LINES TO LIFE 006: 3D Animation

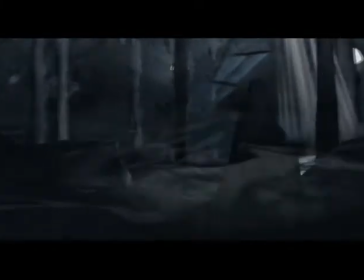281s
There are lots of shadows and concentrated areas of atmospheric light.
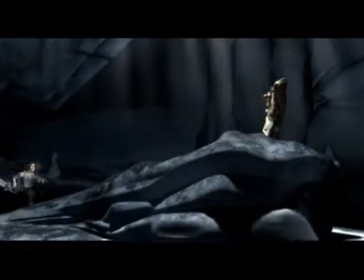286s
The contrast between light and darkness also helps focusing the viewer's attention to specific areas.
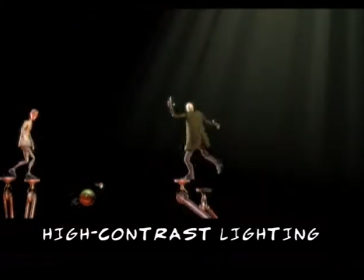293s
High contrast lighting creates dramatic and interesting images by setting off one part of an image from another.
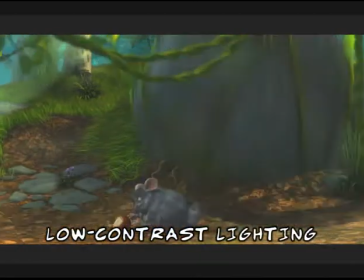301s
Low contrast lighting has no blacks or whites. All you see is a range of grays.
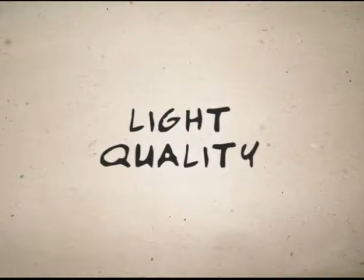309s
You can create mood and imply personalities with light quality.
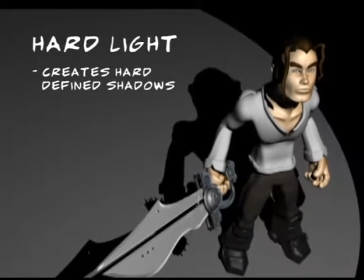313s
Hard light casts clearly defined shadows and brings out textures in objects.
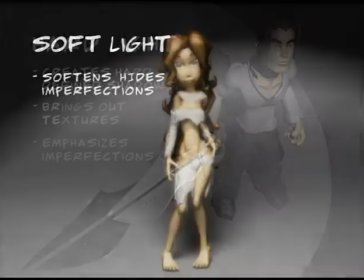319s
Imperfections are also emphasized with hard lighting. Soft light softens or hides an object's imperfections.
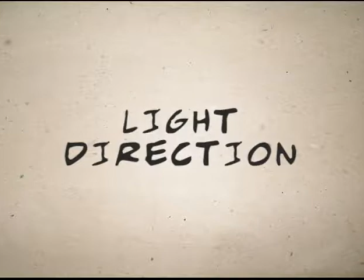327s
How you aim your light also makes a difference. Frontal lighting creates minimal shadows and texture.
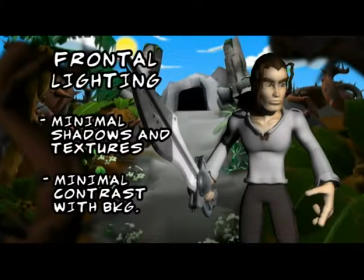335s
There is hardly a distinction between the foreground and the background.
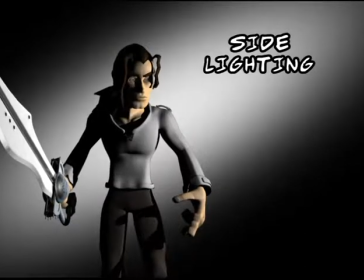339s
Side lighting gives one side of an object shadows, creating a three-dimensional effect.
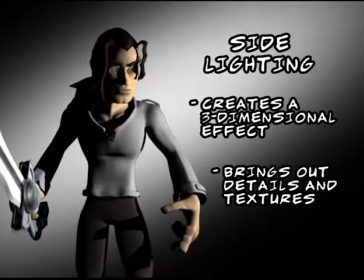345s
Side lighting also brings out details and textures.
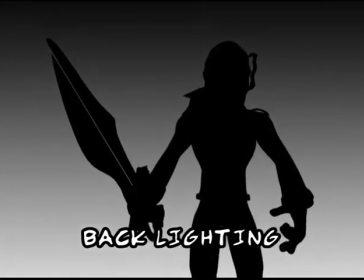350s
Backlighting separates the background from the subject, oftentimes making a silhouette.
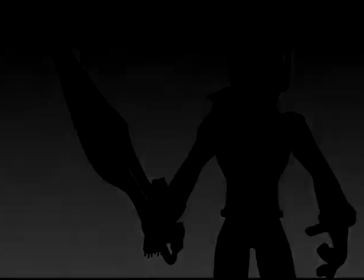355s
Only the shape of the subject is visible, creating a mysterious mood.
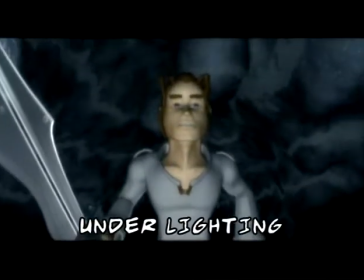362s
Underlighting illuminates the bottom half of a figure and shades the top half, producing odd-looking shadows.
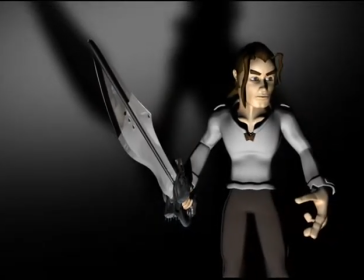370s
Characters that are underlit appear evil and sinister.
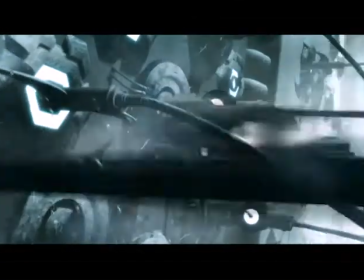378s
Your special effects make your animation even more effective.
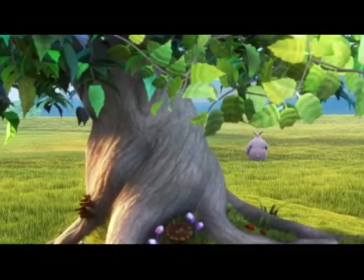382s
A lot of special effects such as fire, fields of grass, and glowing lights can't easily be represented with models and textures.
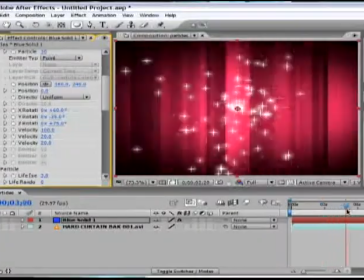391s
Tools such as particles and paint effects can be used to add these effects.
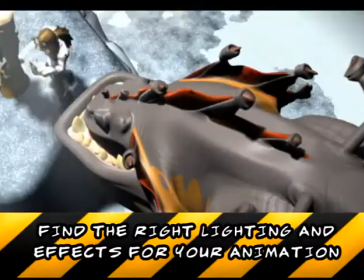396s
A word of caution, you must find the appropriate lighting design and special effects that fit the look of your animation.
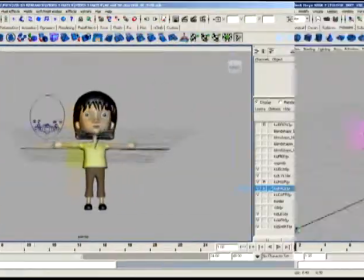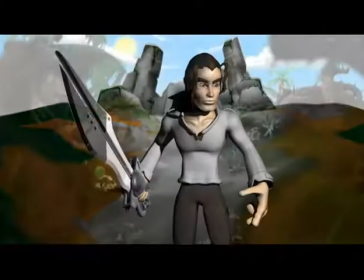412s
When all the elements of your scene are in place, you can now start rendering.
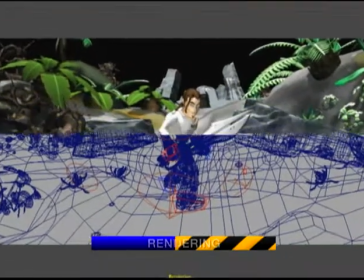418s
Rendering is the process of outputting the animated scenes into TIFF or Targa frames so it can be edited in post-production.
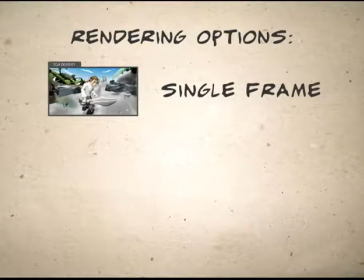427s
You have the option of rendering a single image, a sequence of images, or even a single object.
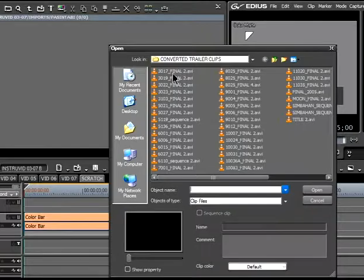435s
The rendered images are brought together to be composited, making them ready for post-production.
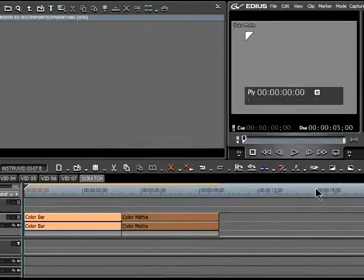440s
Now you're all ready for post-production.